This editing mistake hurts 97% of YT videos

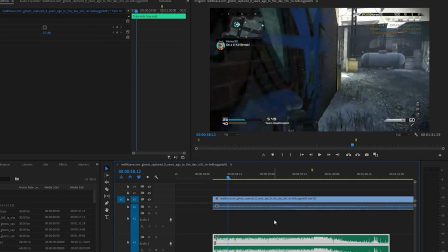(3:51)
So the first thing I'm going to do is this sound effect is way too loud so I'm going to have to make it a little bit quieter so for Premiere I'm just going to grab this little
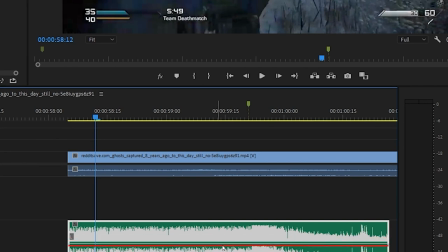(3:58)
bar here and drag it down maybe be somewhere around there and what I'm looking for usually
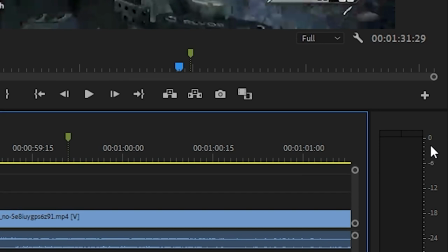(4:05)
is in my mixer over here I'm usually looking for something in between negative three and negative six for most things
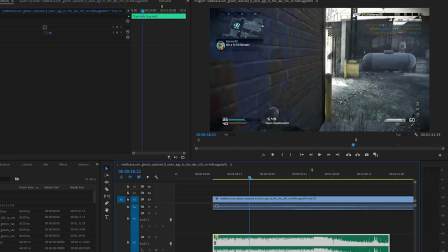(4:16)
so I could probably maybe go a little bit louder yeah
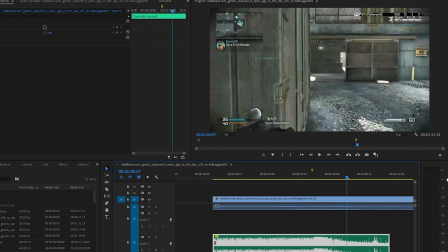(4:23)
that'll work so that was around negative six if you go a bit quieter it's not too much of an issue the main issue is if you go too loud but this still isn't that realistic even though the volume is better because if
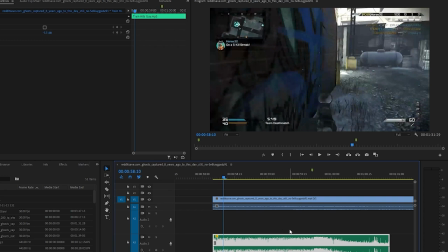(4:32)
this sound effect was actually coming from a guy falling out of the sky it wouldn't all be the same volume the whole time it
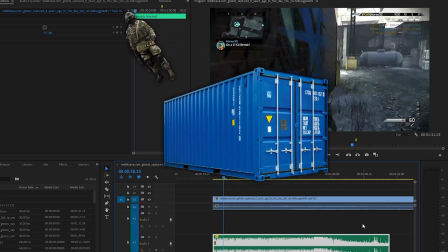(4:37)
would kind of be faint as the dude's really high and then as he falls it would get louder and louder and louder until it kind of peaks at the
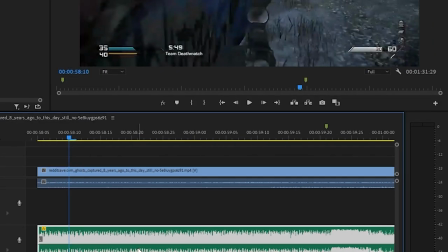(4:43)
section where he hits the ground and then it would kind of drop off so how I'm going to emulate that is I'm going to add actual keyframes to this sound effect and for many editors the way you do that is you hover over this bar and you hold control on your keyboard or
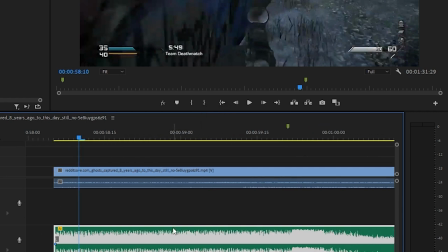(4:58)
command and you click and it's got a little dot that you can drag around and adjust different sections of volume within this sound effect independently from one another. I'm going to add a keyframe at the very beginning because I want that I'm going to drag that down and make that quiet then I'm going to add one
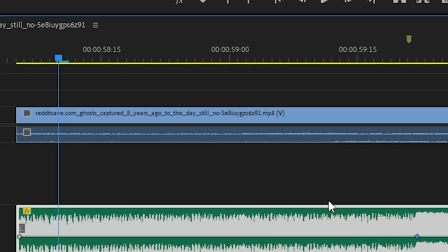(5:12)
here at the very impact because this is where I want it to be the loudest and then I am going to add one right
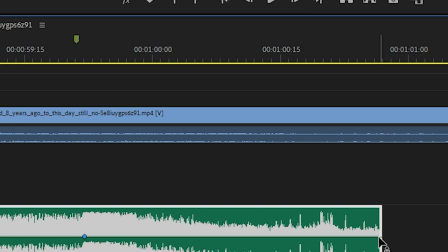(5:18)
at the end because I want that to be also
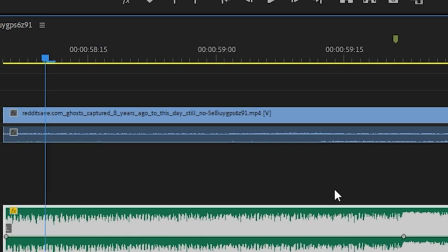(5:21)
relatively quiet because we want to kind of fade out after he's hit the thing and then I'm going to adjust the volume by dragging these around.
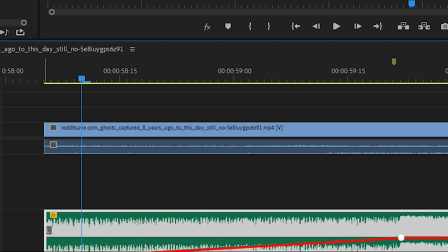(5:28)
So again, like I said, we kind of want this to fade in. So I'm going to drag this down, maybe something like that.
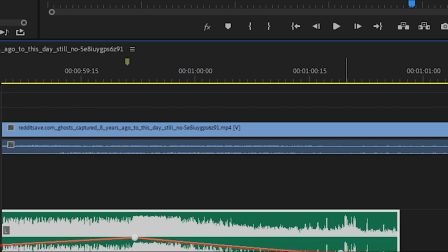(5:33)
And then I'm going to drag this one down as well, just something maybe like that. So now if we listen to this, it should be a little bit more realistic.
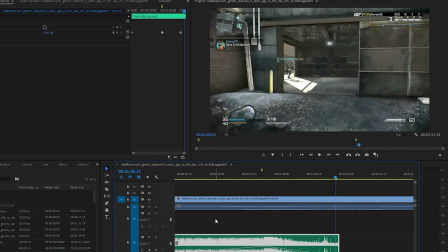(5:43)
There we go. So you can kind of see now it fades in, gets louder and louder, and then it peaks at the moment he hits and then it kind of fades out a bit. So it matches with the actual game audio itself and doesn't sound too fake.
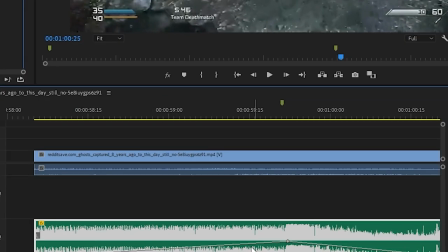(5:55)
However, something else I'll do for this particular sound effect is you can see that this line is perfectly straight so what that means is that the clip is getting gradually louder and louder and louder as the guy approaches but a more realistic way to design the sound for this would be to have
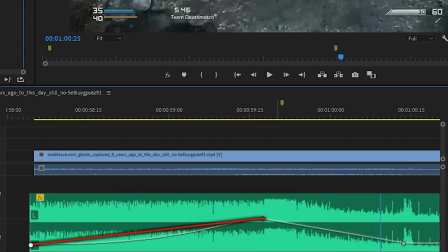(6:10)
it be more of a curve so it's pretty quiet pretty quiet then it gets louder louder louder faster so let me show you how we do that we'd
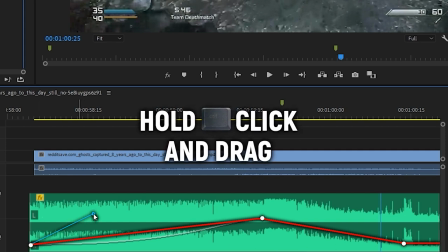(6:15)
hold control and we want to click on this keyframe and it'll give us this little handle and what I'll do is I'll drag that out
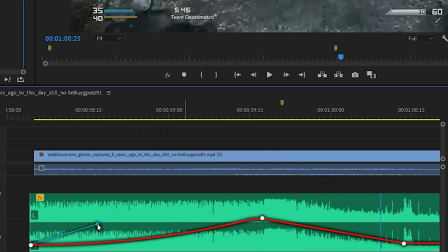(6:21)
gradually like this you can see this is going to make us more of a rounder curve rather than so linear.
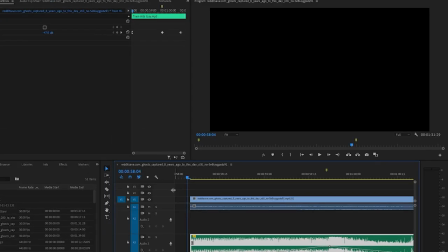(6:27)
So now if we listen to this
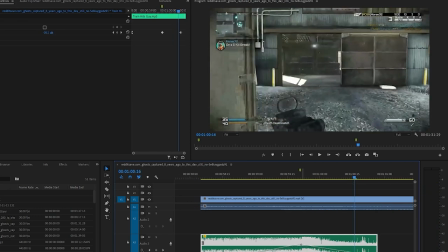(6:31)
sounds a lot better I might even bring make this a tad louder actually the impact a bit louder by clicking that and dragging it up
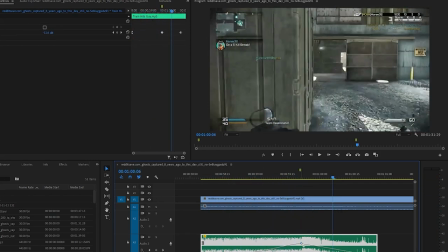(6:40)
where'd that hit that was it might be a little bit too loud so I'll bring that down something
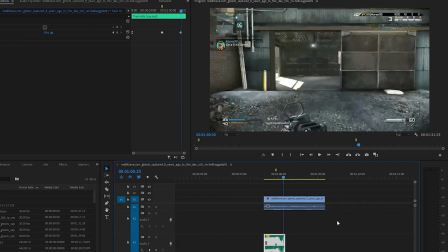(6:50)
like that I think that's pretty good however I'm still gonna add a few extra things here this would be really good as it is but I do want to add a couple of extra things.
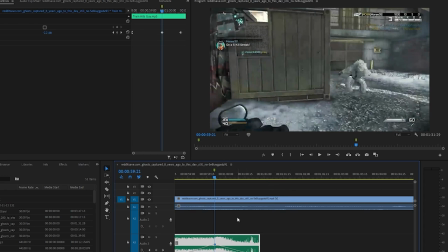(6:57)
I want to exaggerate the impact of the guy it's hitting and then I might also want to add a little groan sort of sound effect afterwards.
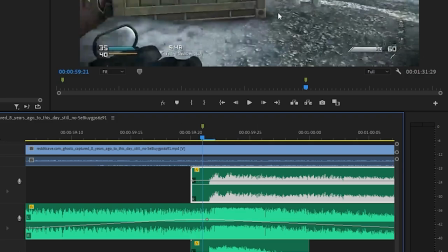(7:06)
So this first one here is a guy kind of screaming as he hits and then the second one is kind of a body sort of impact sound effect.
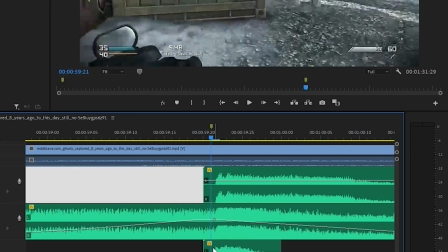(7:16)
So again I'm going to do the same thing I'm going to adjust the volumes and add some keyframes and move them around to make it a bit more realistic.
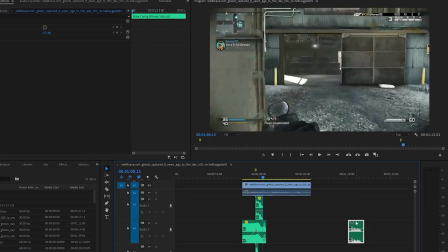(7:26)
Then lastly like I said I want to add a kind of groan effect to kind of exaggerate the pain this guy's in.
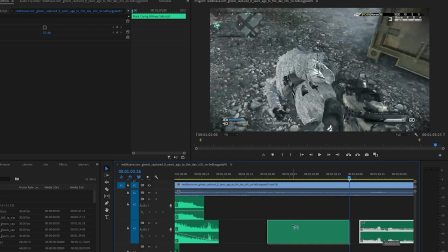(7:31)
So I want to probably add it as we and make sure it finishes when we look away from the guy because that's when people's minds will be off that guy. So at that point we don't want to be focusing on him we want to be focusing on the sky which is where it came from.
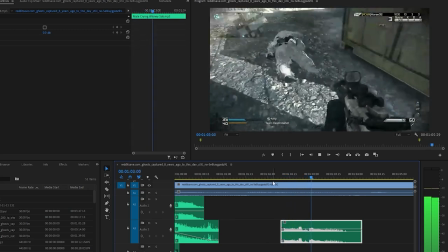(7:44)
So I'll
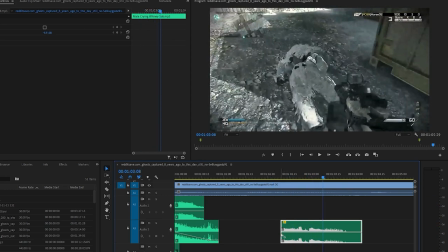(7:49)
make that be quieter I might make it add some keyframes and make it gradually fade in.